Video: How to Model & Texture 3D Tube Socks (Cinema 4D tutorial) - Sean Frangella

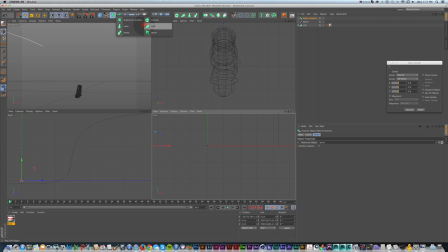And then I'm gonna drop both of these into a loth, and what it's gonna do is connect these two.
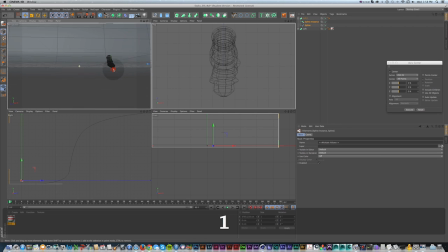So now you see I have this big floor and my sock kind of floating out there. And now if I need to make any changes to this,
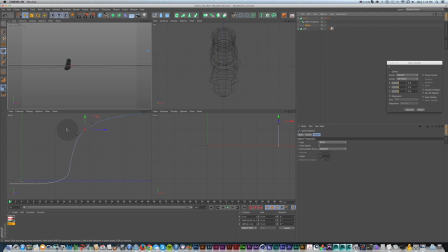if I turn off my loft and decide that I need to change one point, it's going to update both of them evenly.
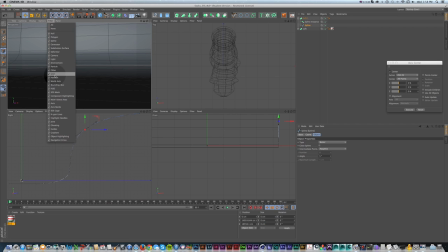And then I can turn off my grid again. And we got one sock. We're gonna start talking about setting up lights. So it would be good to set up our render settings for our main window.
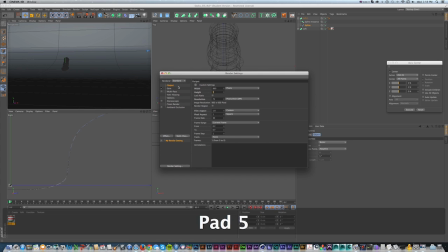So I'm just gonna do 960 by 540 since it's half of 1080 and it'll work well with this demo.
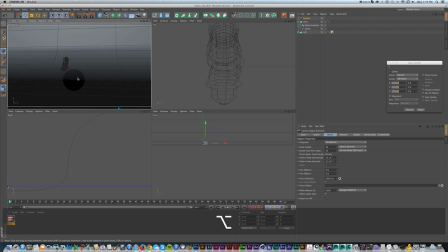And then I'm also gonna add a camera in my main scene and hop into that so I can kind of start to block out what I'm thinking for where this angle is gonna be.
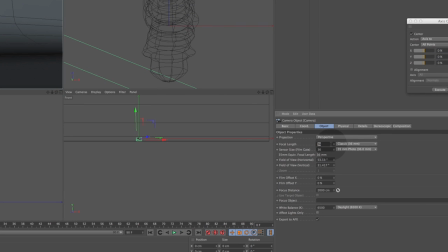And for the camera, I'm gonna actually use focal length 24 and knock it down a bit so we get kind
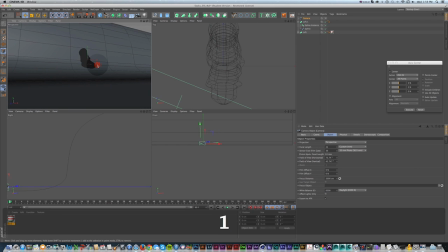of a bigger area of view and can kind of make this like our hero shot of a sock. So I'll just zoom in a bit and I'm gonna position my sock kind of closer to the floor so I can kind of get an idea of where I'm going,
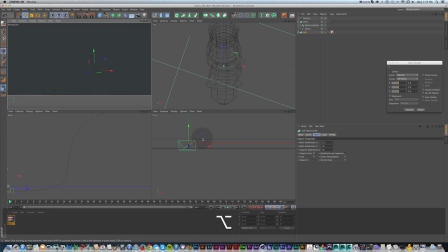even though we're gonna use dynamics later to really drop it on there,
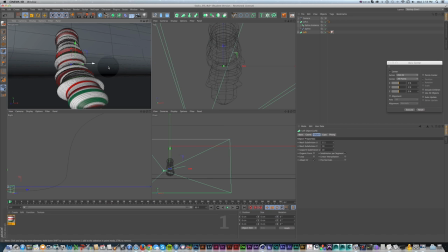and just get it close to there and kind of get my camera roughly in place.
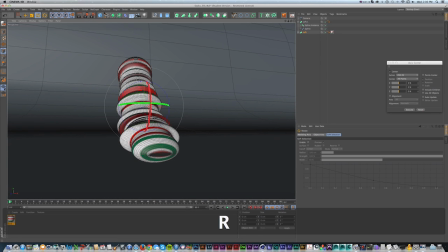And there's my main sock. Maybe I'll rotate it a bit and we'll work in it from this view.
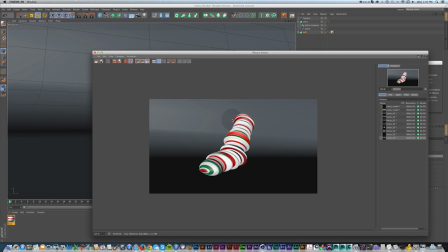Now, if I do a shift render, we can see that it's there, but it's not lit and this background isn't doing anything interesting yet.
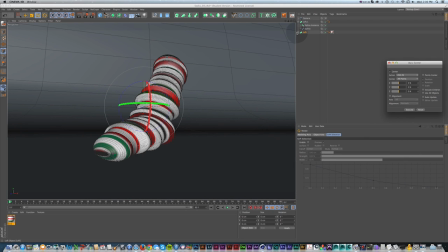And it's all kind of a jumbled mess. So maybe some of those are a little too big and wavy, but that's fine.
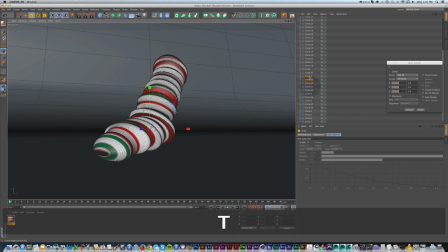We can always just grab a couple circles and scale them down. And that's looking a little better. So it's always a process. So now let's start talking about lighting this thing and getting our scene set up, because that's a big part of it. So again, if I do a render,
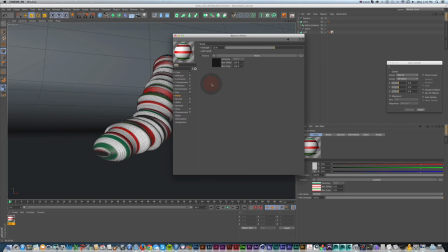it's kind of bright and there's a specular highlight already added to this, and I don't want quite that much.
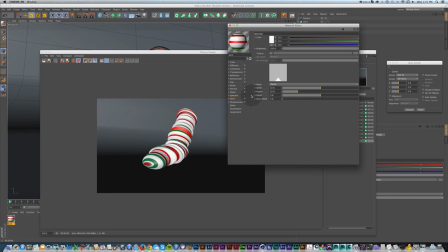We could maybe have a little, even though cloth probably wouldn't have much, but you can see it's a little too reflective. So I'm just going to take this down quite a bit and just have maybe just a little.
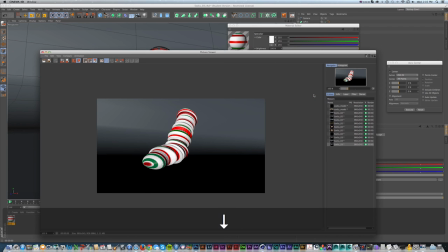If we do another render, you can see that that's really helping because we don't need
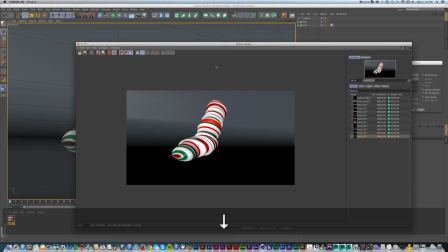all of that reflectivity within a sock because cloth probably would have barely any,
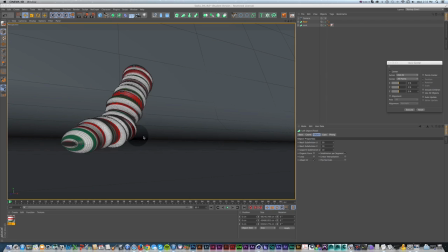if any, but we could leave a little bit on just to give a little bit of highlight. So now let's start setting up our scene and lighting it. We have just one sock. So to get that second one, rather than copy it, I'm going to go here and make an instance, because then if I change the first one, it's not going to mess it up.
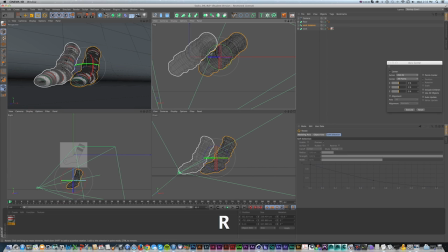And I'll just move that and rotate it roughly into place.
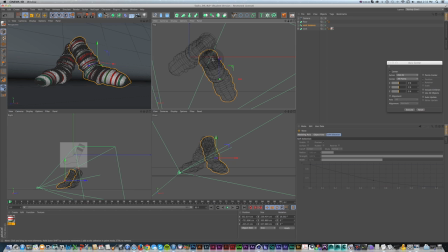And now let's start to really light this and make this look a lot better. So what I'm gonna do to start lighting my scene is I'm just gonna drop a basic light into my scene and shift it over and move it in the front a bit and a bit down. And this will be my key light. So I'll call this key.
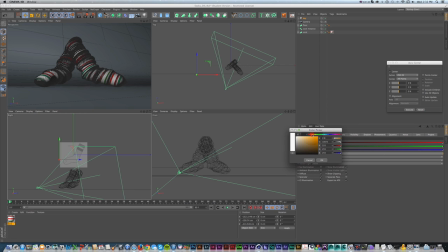And I'm gonna make this kind of a orangey reddish color and take that down a bit. And if I do a quick
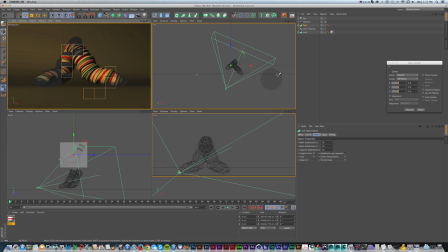Command R in here, we can see that that's way too intense, and we could tone it down a bit with the color. But if we duplicate that light and I'll drag it over here and take the intensity down and then make it like a light bluish color,
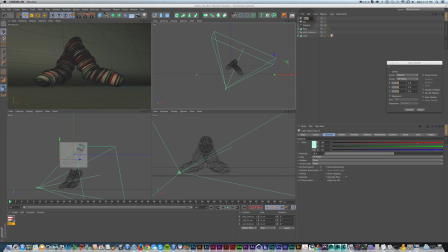this can be our fill light, and I'll call that fill, and that's going to really help to balance those lights out.
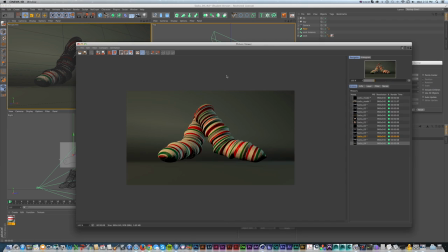So I'll do a shift R for this one, and you can see that those are really working well together.
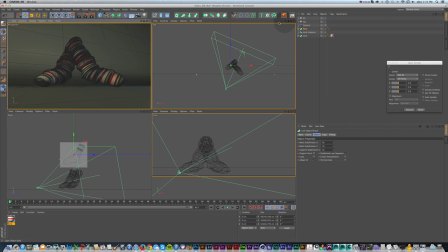And to add a little more detail on this,
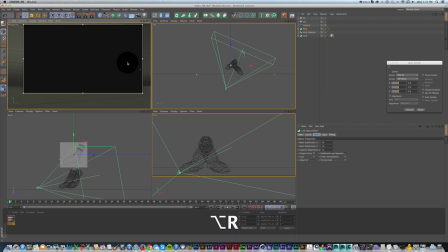while I'm lighting my scene, I'm going to press Option R and we'll get our preview render,
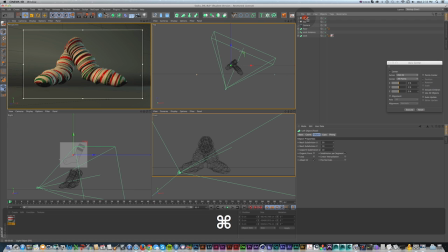and I'm going to duplicate my fill and move it up a bit,
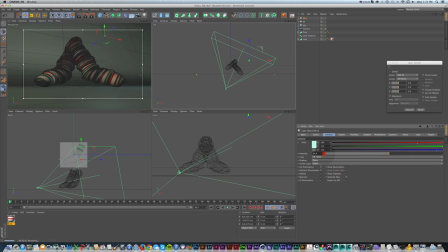and I'm just going to create some different colored top lights on the top just to create a little bit of interest.